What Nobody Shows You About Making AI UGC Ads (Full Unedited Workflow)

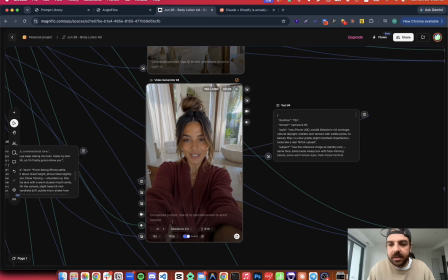489s
So again, this was good, but I still had some issues with it. One was this product shot.
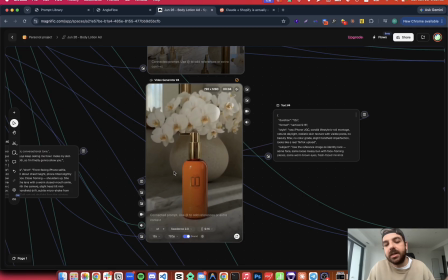496s
It felt a little bit too cinematic. This will work for certain products, for certain ads, depending what you're going for. This wasn't the vibe that I was personally going for at this time. I wanted more of a natural, just a UGC ad that you see on Facebook or TikTok, right? So number one was, hey, making this feel more organic, more natural. Let's drop the cinematic effect.
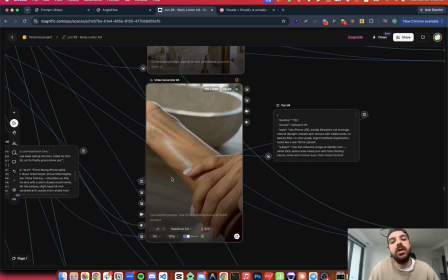516s
Also the macro close-ups, that's another thing that I wanted to change. So all these shots you're looking at right now, it's hyper close-up on her skin.
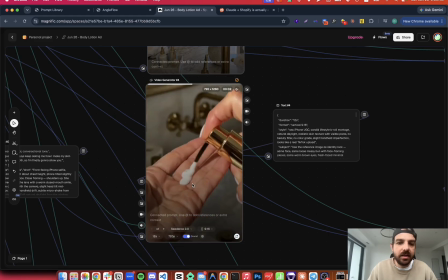523s
Again, these are good shots. It just felt dragged on. Like this is from the 5-second mark, it looks like, all the way to the 13-second mark.
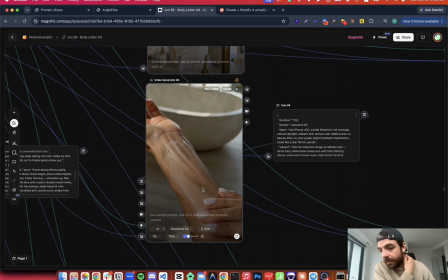532s
So more than half the time, it's just these close-ups. There is voiceover in the background, but I wanted something more engaging.
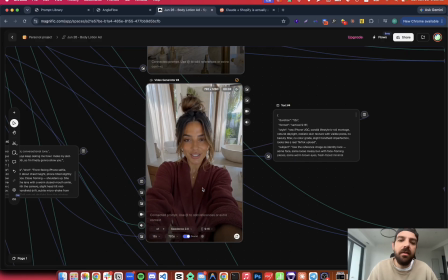539s
I always like full body shots, if possible, just to show the whole person doing something.
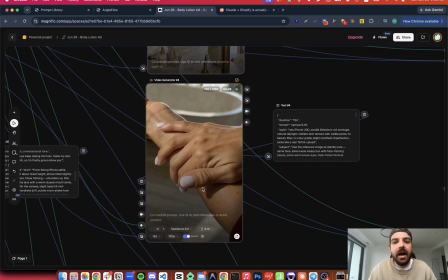544s
So that was another issue I had with this. And I also felt, even with the speed at which she's doing this,
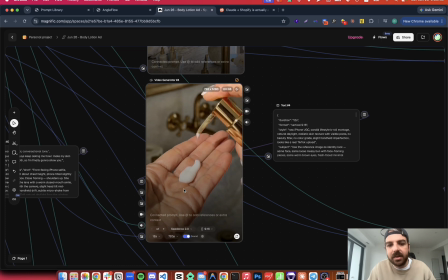552s
like the speed that lotion came out, a little bit too slow for my liking. The way she's applying it, a little bit too slow.
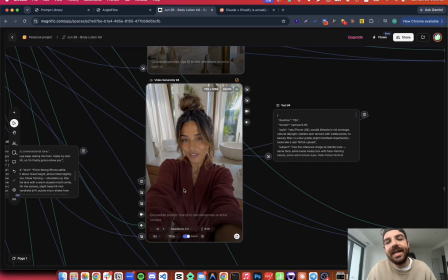558s
So I commented on that with Claude too. I said, look, it's a little bit too slow here. Can we just speed it up just a touch? So we worked on that. And I think that is it.
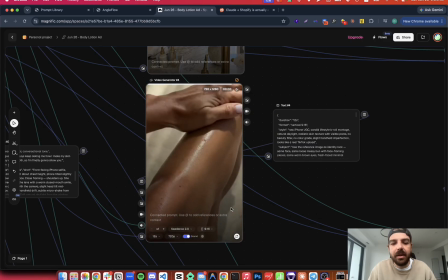572s
And I didn't want it to end on, like I said, application. I wanted it to end with like some nice little smile like we had in the first shot here.
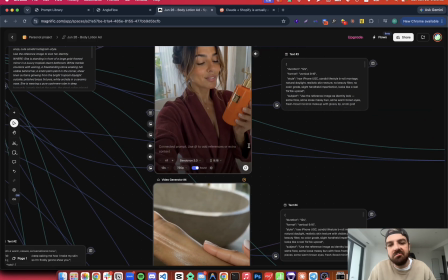580s
If we go up, it felt nice. That's what I wanted.
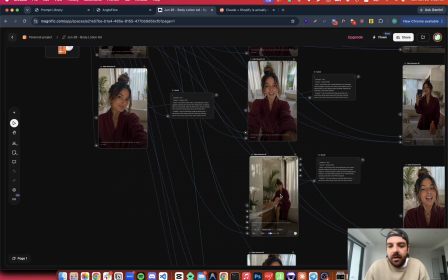585s
All right, guys, so now we are on, this is the 3rd iteration here. And actually these last 3 are all the exact same prompts.
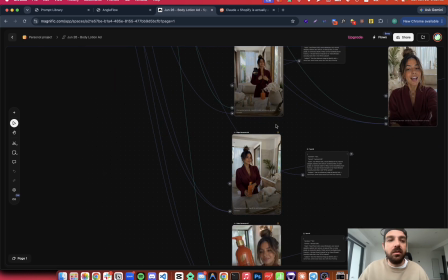592s
I was just sometimes AI will, you'll get slightly different things even with the same prompt. It's going to produce things a little bit differently. You probably already noticed that. So I just want to experiment, see if we can get rid of the phone, and then just give me more what I was looking
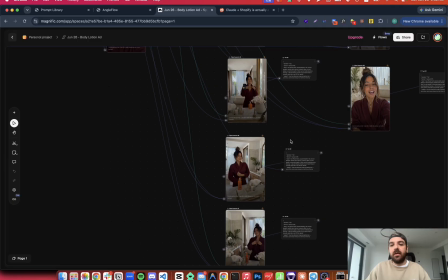607s
for. So that's why we have 3 iterations here, but they're all the same. So let's just skip to the bottom one.
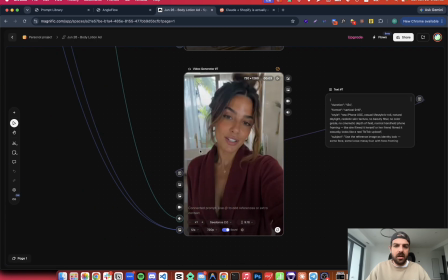612s
This is the final one that we're going to be using. Let's just see how this looks. So that looks good. She's talking. Nice. Love that. Product shot.
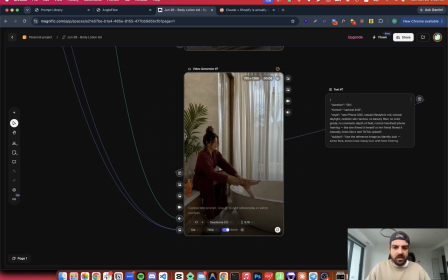623s
She's applying it with full body shots. Great. Fantastic. And nice little shot there too.
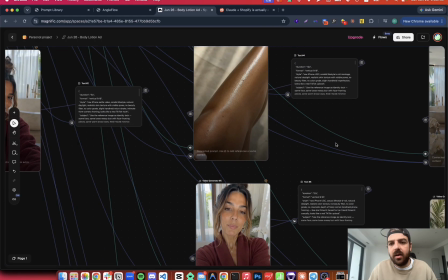630s
Great. Love it. And I will say as well, guys, I know that I regenerated the entire clip in these last 3.
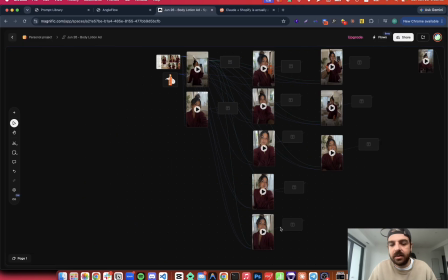637s
Like, I know these were new, but then these 3 were the same prompt pretty much. You don't have to do that. Like, if there's one little piece in your clip where you don't like, but everything else is fine, you can just recreate that one small piece.
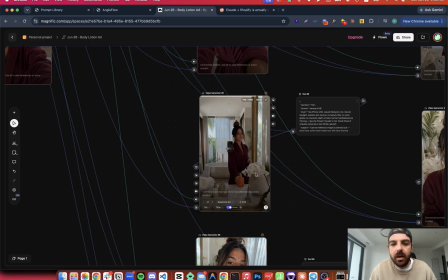649s
You don't have to redo the full thing. So like in this here, I had a problem with just this part, which is around maybe the 8-second mark or so. So if I wanted to be really smart with my credits, I could say, you know what, like just generate me from this point on.
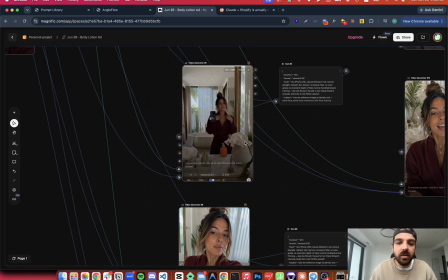664s
I'll talk to Claude and say, hey, look, the first half of this video was great. The second half, this was the problem. Can you please give me a prompt for just that second half, and I'll make a video for just that. And then you can just take these 2 clips and piece them together in CapCut very easily.
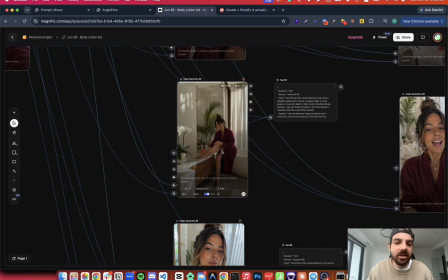679s
So, but I kind of sometimes will just regenerate the full thing. A couple reasons. One, let's say the first half like this here was great. Well, I want to see if it can get it good again a second time.
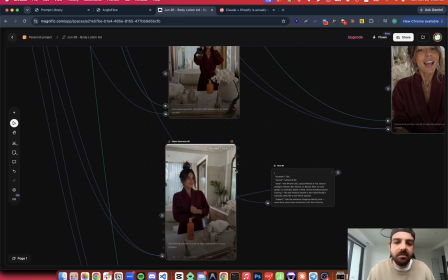692s
So I like to just burn my credits honestly and regenerate everything just to see how things are coming together. I like to see the consistency of things too, like how frequently is this, giving me a nice one shot.
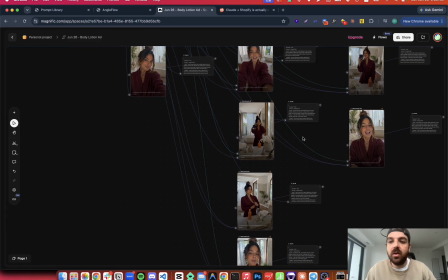705s
But yeah, that's just the body, guys. So let's go to the last clip now here, which is just the hook.
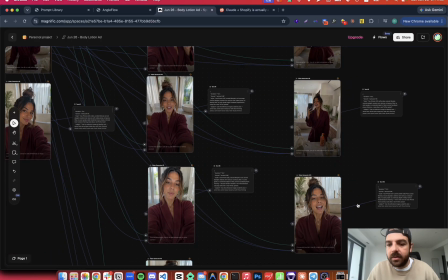710s
All right, guys, so let's hop into the last clip here. There was 3 iterations of the closing shot.
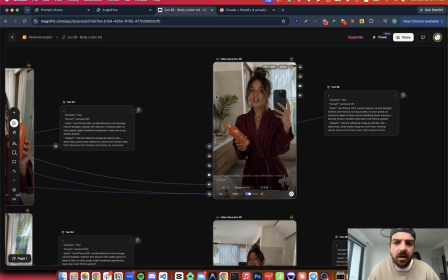717s
I think it's 12 seconds long. So let's just watch the first one and then I'll dissect it and show you what I wanted improved. So she's just yapping to the mirror with her phone in her hand, talking with the product, showing it off,
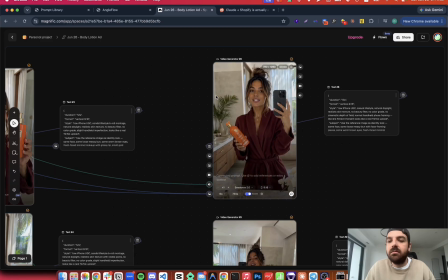731s
yapping, and then a little closing. So that was okay. I just wanted to make it better.